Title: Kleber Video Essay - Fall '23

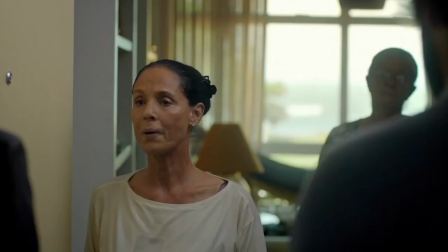(0:20)
Mendoza focuses on social commentary within his films. For example,
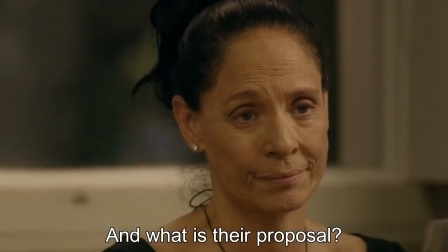(0:25)
the protagonist Clara in Aquarius symbolizes resistance against real estate development
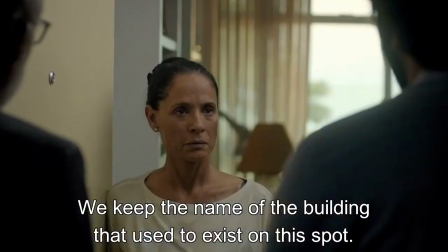(0:29)
which is a microcosm of broader concerns about urban gentrification in brazil
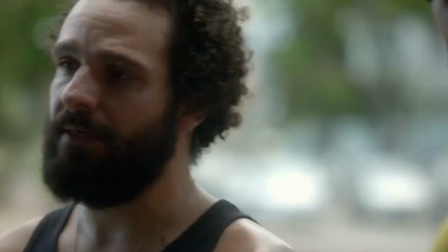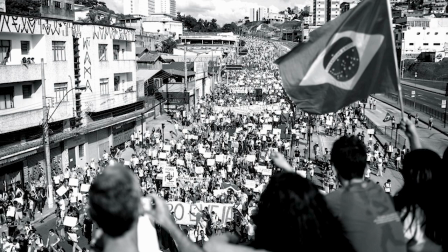(0:40)
clara's refusal to sell her apartment to a powerful construction company becomes a metaphor for the resistance of individuals against the erasure of cultural
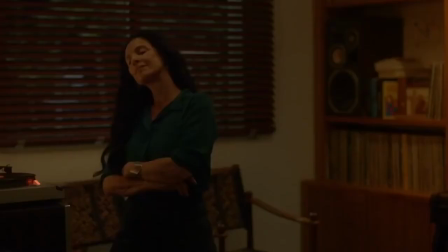(0:47)
and historical identity in the face of urban development clara's connection to her home represents the attachment to cultural heritage,
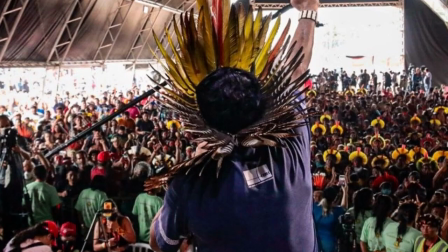(0:54)
which is often threatened by rapid urbanization. The real estate conflict serves as a commentary on the clash between tradition and modernization, echoing broader societal tensions in Brazil.
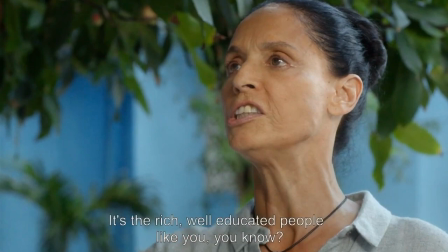(1:07)
Mendoza Fijo's films often portrayed the struggles of different social classes.
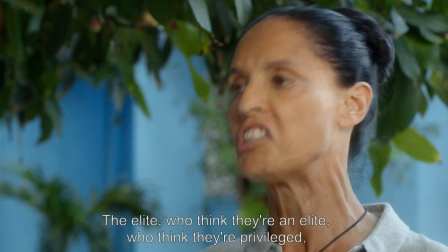(1:12)
By highlighting the challenges faced by characters like Clara and Aquarius,
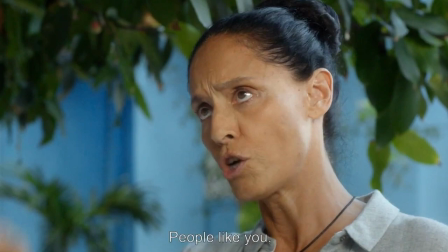(1:16)
he sheds light on the broader class disparities and the impact of economic forces on individuals' lives.
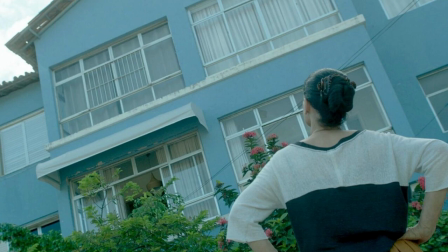(1:25)
The director's focus on urban settings and the consequences of urban development contributes to discussions on the impact of modernization on cities.
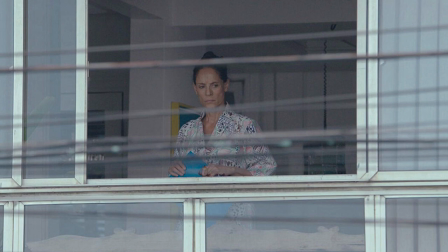(1:34)
The emphasis on preserving cultural identity as seen in Aquarius reflects Mendoza-Filho's concerns with the erosion of cultural values amid rapid societal changes.
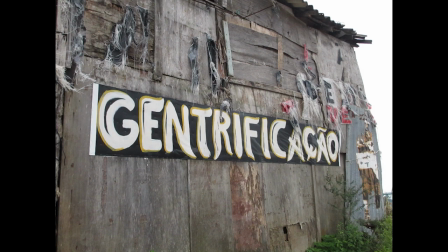(1:46)
This resonates with broader discussions on the preservation of cultural heritage in the face of modernization. Filho's social commentary sparks conversations on the role of filmmakers in addressing societal issues.
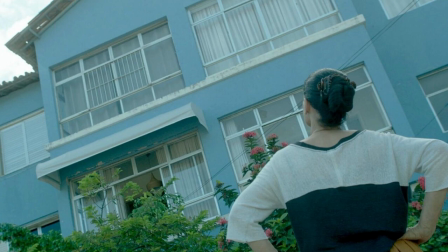(1:59)
His nuanced approach encourages viewers to critically examine the interconnectedness of class struggle,
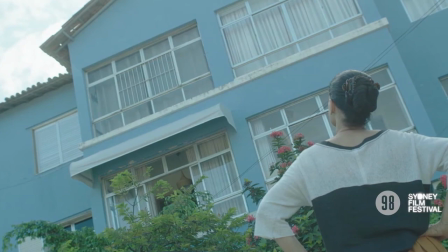(2:05)
urbanization, and cultural identity in the context of Brazil's evolving landscape. And I think Aquarius is very much a siege movie. Clara is in this perfectly nice place, which is where she lives, and there are people trying to come in and trying to disrupt her life and the way she lives,
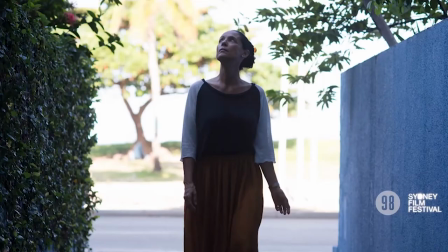(2:24)
and her apartment is very clearly defined by walls and windows and doors,
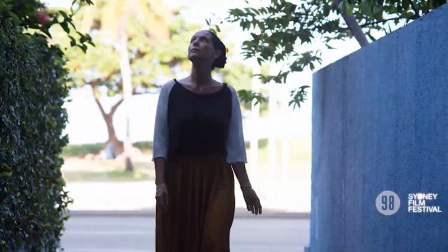(2:31)
and of course there are the outside elements, you know, the construction company and the workers, and we never really know what they're up to. And I thought that that would generate enough tension to keep the film going. And hopefully that's what it is. It's an interesting, mysterious, and entertaining siege movie.
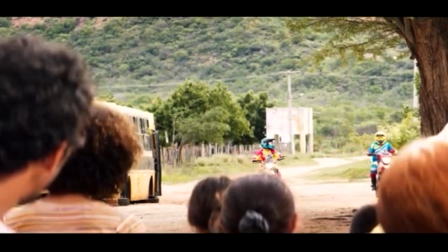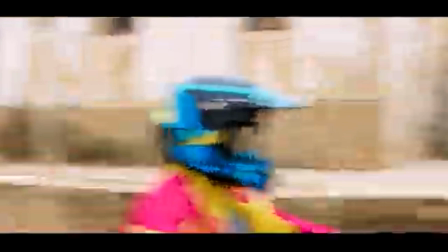(3:07)
Mendoza Filho also has a unique visual style, using cinematography, camera angles, and framing to show a story within his film.
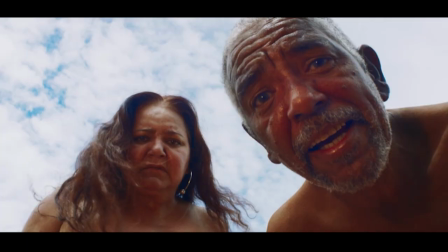(3:18)
Mendoza-Fiojo often employs lower angles to empower characters or high angles to create vulnerability.
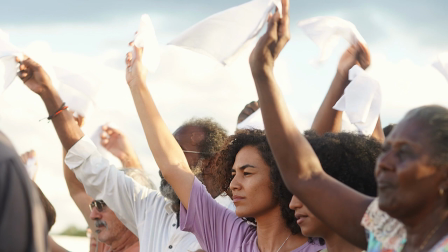(3:25)
This dynamic use of camera angles enhances the emotional impact of scenes.
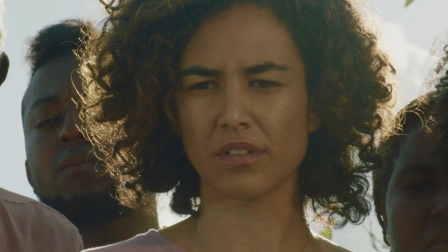(3:30)
His framing choices are deliberate, capturing characters within specific environments to emphasize their relationship or isolation.
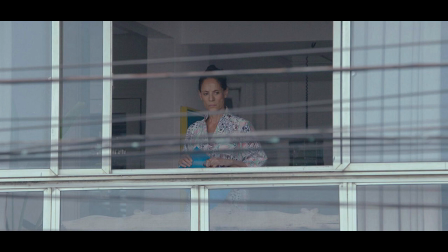(3:37)
Tight close-ups convey emotional nuances. There are also visual motifs, one of which includes windows in Aquarius. Windows symbolize both transparency and barriers.
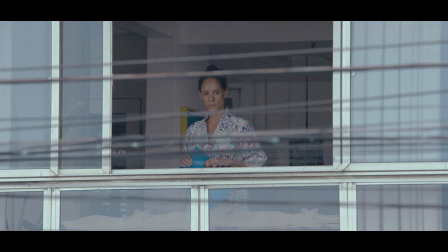(3:51)
Clara's interactions with the world outside her window reflect her defiance against external pressures while highlighting the theme of introspection.
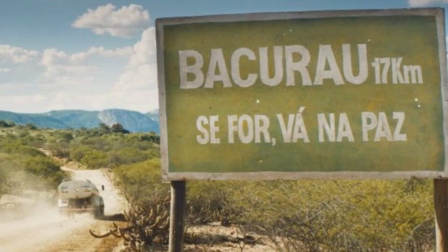(4:00)
Mendoza Filho's films are often rooted in specific regions of Brazil.
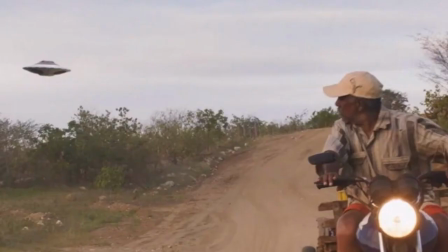(4:04)
The choice of locations contributes to the authenticity of the narratives, showcasing the diverse cultural and geographical aspects of the country.
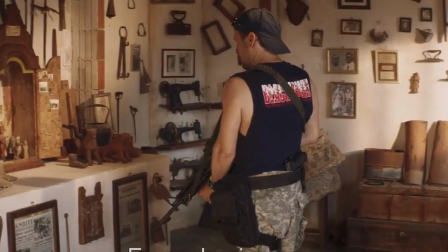(4:13)
The director pays attention to the architectural details of settings, utilizing them to convey historical, cultural, and social contexts.